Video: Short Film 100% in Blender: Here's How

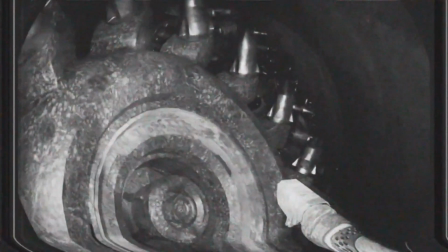(3:41)
I did this because I knew much of what I saw down there would be grainy drone footage with everything covered in dirt In fact,
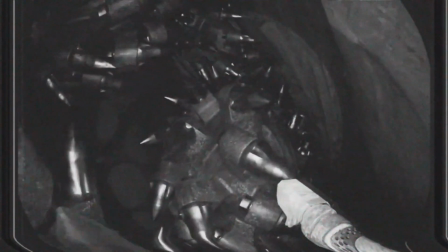(3:48)
I only rendered this section out at 50% the resolution of the final
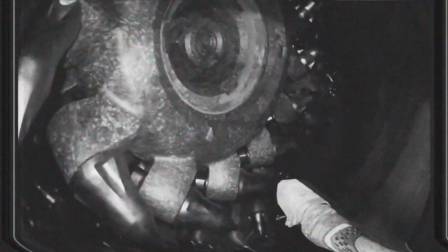(3:53)
of the rest of the episode just to save time My top priority is always to
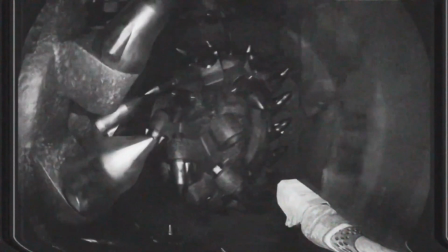(3:58)
finish a shot The reality is I don't finish if I lean on the crutch of perfection To me,
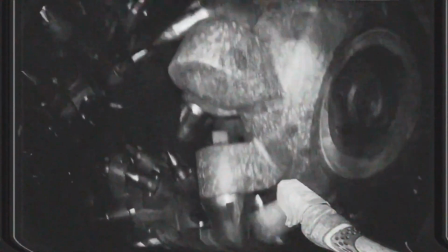(4:04)
it's an excuse to get scared and stop working If I'm having a hard time sitting down to work,
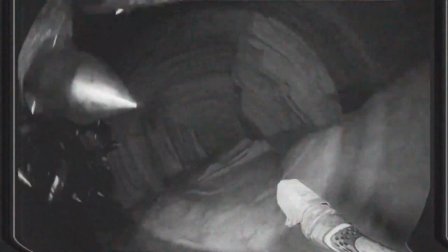(4:10)
I commit myself to making a really terrible prop. Throw it in the background, and from there, everything feels a bit easier to make.
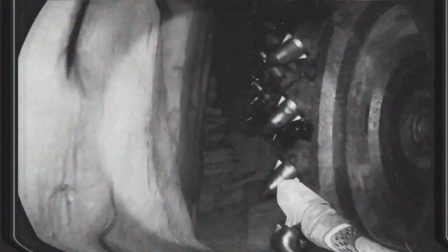(4:17)
I can always revisit something ugly after I have some momentum. Chapter 3.
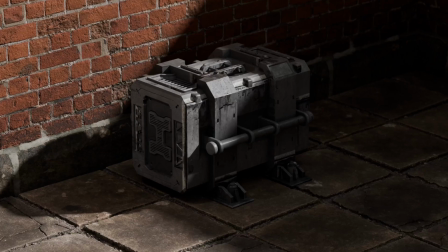(4:23)
Textures. Textures are primarily procedural in my work.
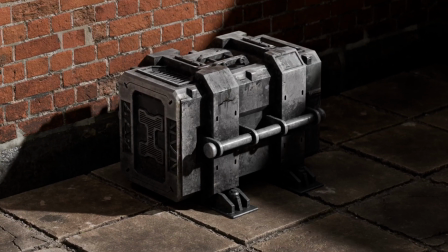(4:27)
For that, I use a must-have paid add-on called Fluent Materializer.
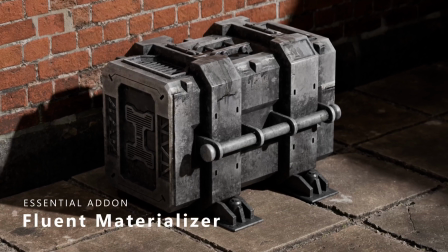(4:32)
I don't recommend a lot of add-ons, but this is absolutely one that will come up all the time.
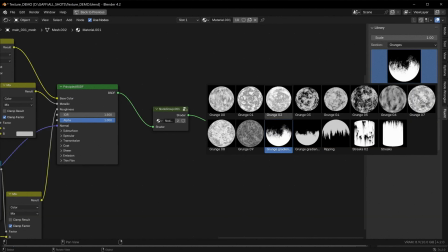(4:37)
Fluent comes with a handy n-panel menu where you can browse some pre-made procedural noises and other layering elements.
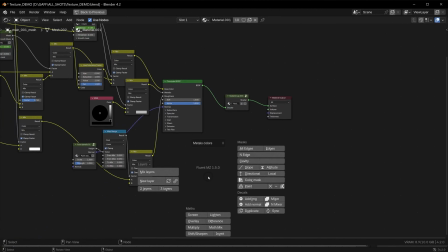(4:45)
It also has a pie menu when you press F for Fluent. Here we have a lot of great masking tools like cavity or edge masks.
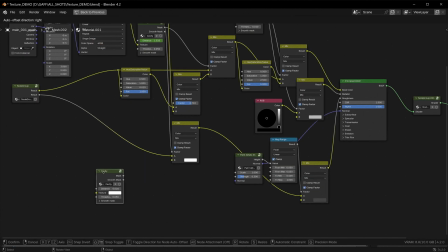(4:53)
These are complex node groups all contained within convenient packages you can use for various layer techniques.
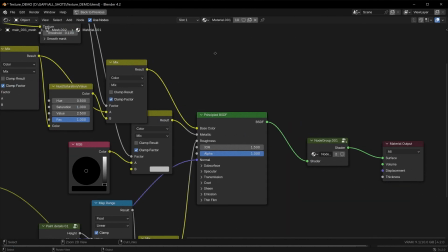(5:01)
For example, let's say I have a base texture that's made up of primarily photo textures.
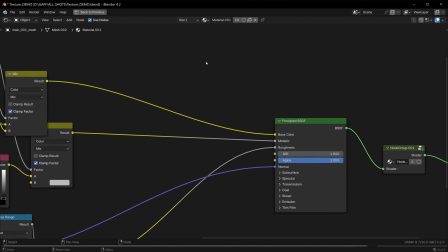(5:07)
From here I can interrupt my base color with a mixed color node.
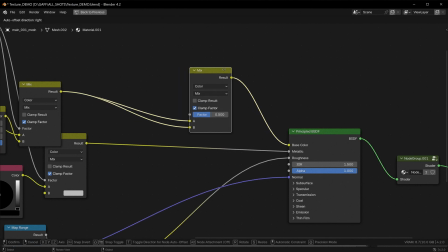(5:11)
I can plug the same image from A to B, but for B I can interrupt that with a hue saturation value node.
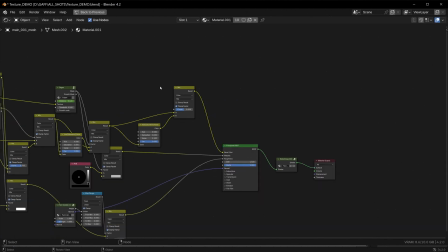(5:19)
I can lower the value and for the factor, the bit that decides what's A and what's the darker B, I can use the Fluent Cavity node.
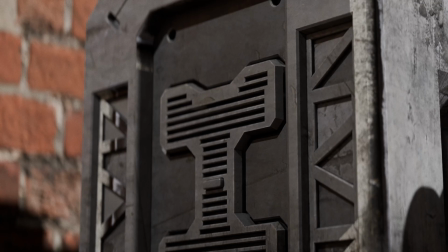(5:28)
Now I have a darker color in the cavity areas. Same principle for roughness variation, edge masks, metallic.
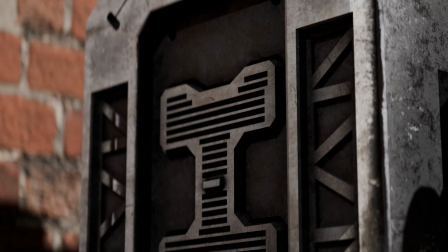(5:36)
It's all just using edge and cavity here in Fluent. I can even add some texture variation to the mask.
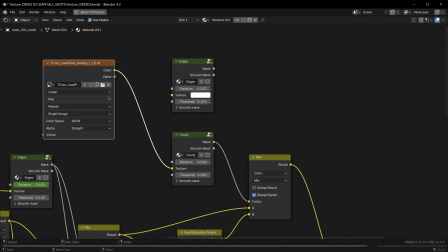(5:42)
It doesn't stop at cavity and edge masking though.
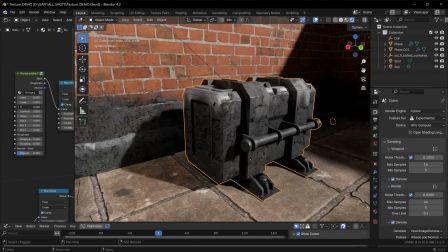(5:45)
We also get a nice gradient grunge or drip maps that really help tie an entire scene together.
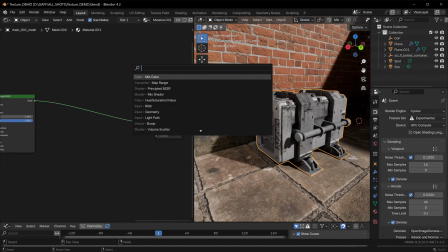(5:52)
For example, we can have a mixed shader node at the end of an entire texture setup.
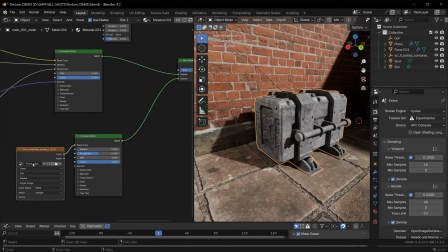(5:59)
To this, we'll add a bit of a grungy, dirty material. We'll also add a bit of this in the cavities.
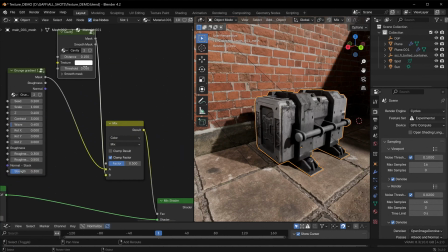(6:10)
To be subtle here is key, so I'll use a map range to dial back the effect.
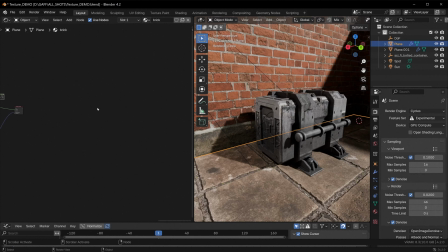(6:15)
From here, I can group this into a neat little node group. Nothing is stopping us from copying and pasting that node group all around the scene
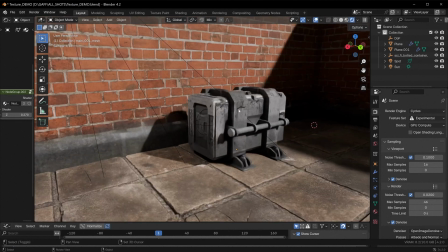(6:24)
to further solidify the effect that all these props belong in the same environment.
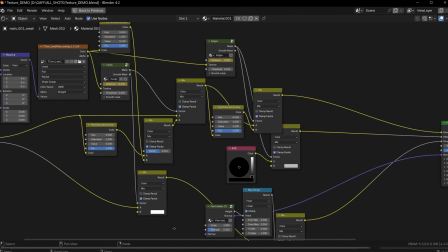(6:29)
If nothing else, procedural texture techniques are a great way to cover a lot of ground quickly as well as tie everything together.
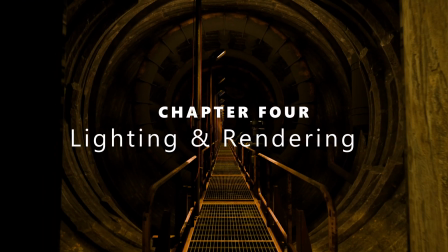(6:38)
Chapter 4, Lighting and Rendering Something I use all over the place in this episode were spotlights.
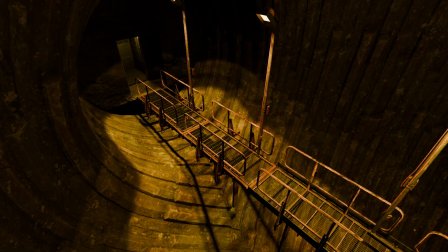(6:46)
Spotlights are a great way to carefully light a scene with very intentional areas of light and shadow.
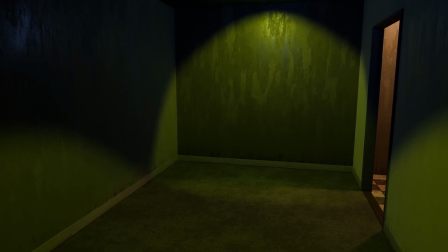(6:52)
Just straight spotlights can look a bit uniform and sometimes fake.
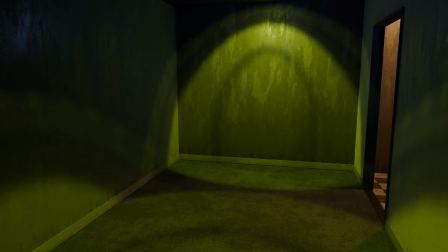(6:56)
Something I used a lot here were light textures from the Light Texture Pack on my Patreon, something you get access to as a subscriber.
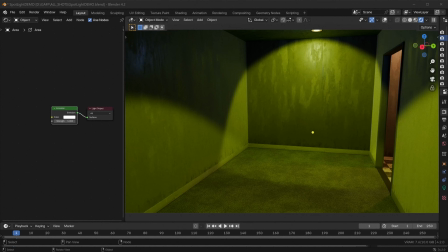(7:05)
Within the last version of Blender, they've simplified the process of adding image textures to your light.
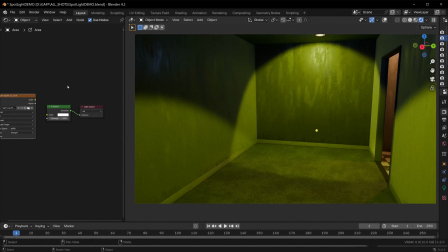(7:11)
Now it's as simple as dragging and dropping the texture to use, or the image to use, as strength or even color.
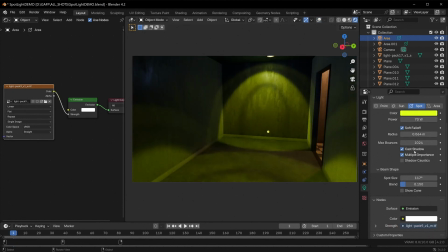(7:18)
From here I can work with the radius and the angle to make things cover a wider area or to be a harder or softer light source.
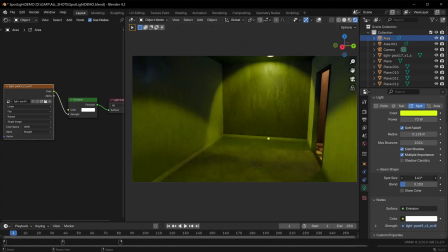(7:27)
This is exactly what these light textures are made for,
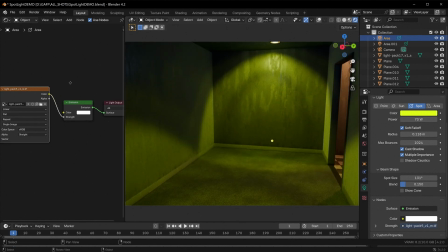(7:31)
a quick way to add subtle but powerful variation to visually break up the lighting in a scene. It's the same thing I used for the flashlight, I just parented one of those spotlights with a texture to the camera itself.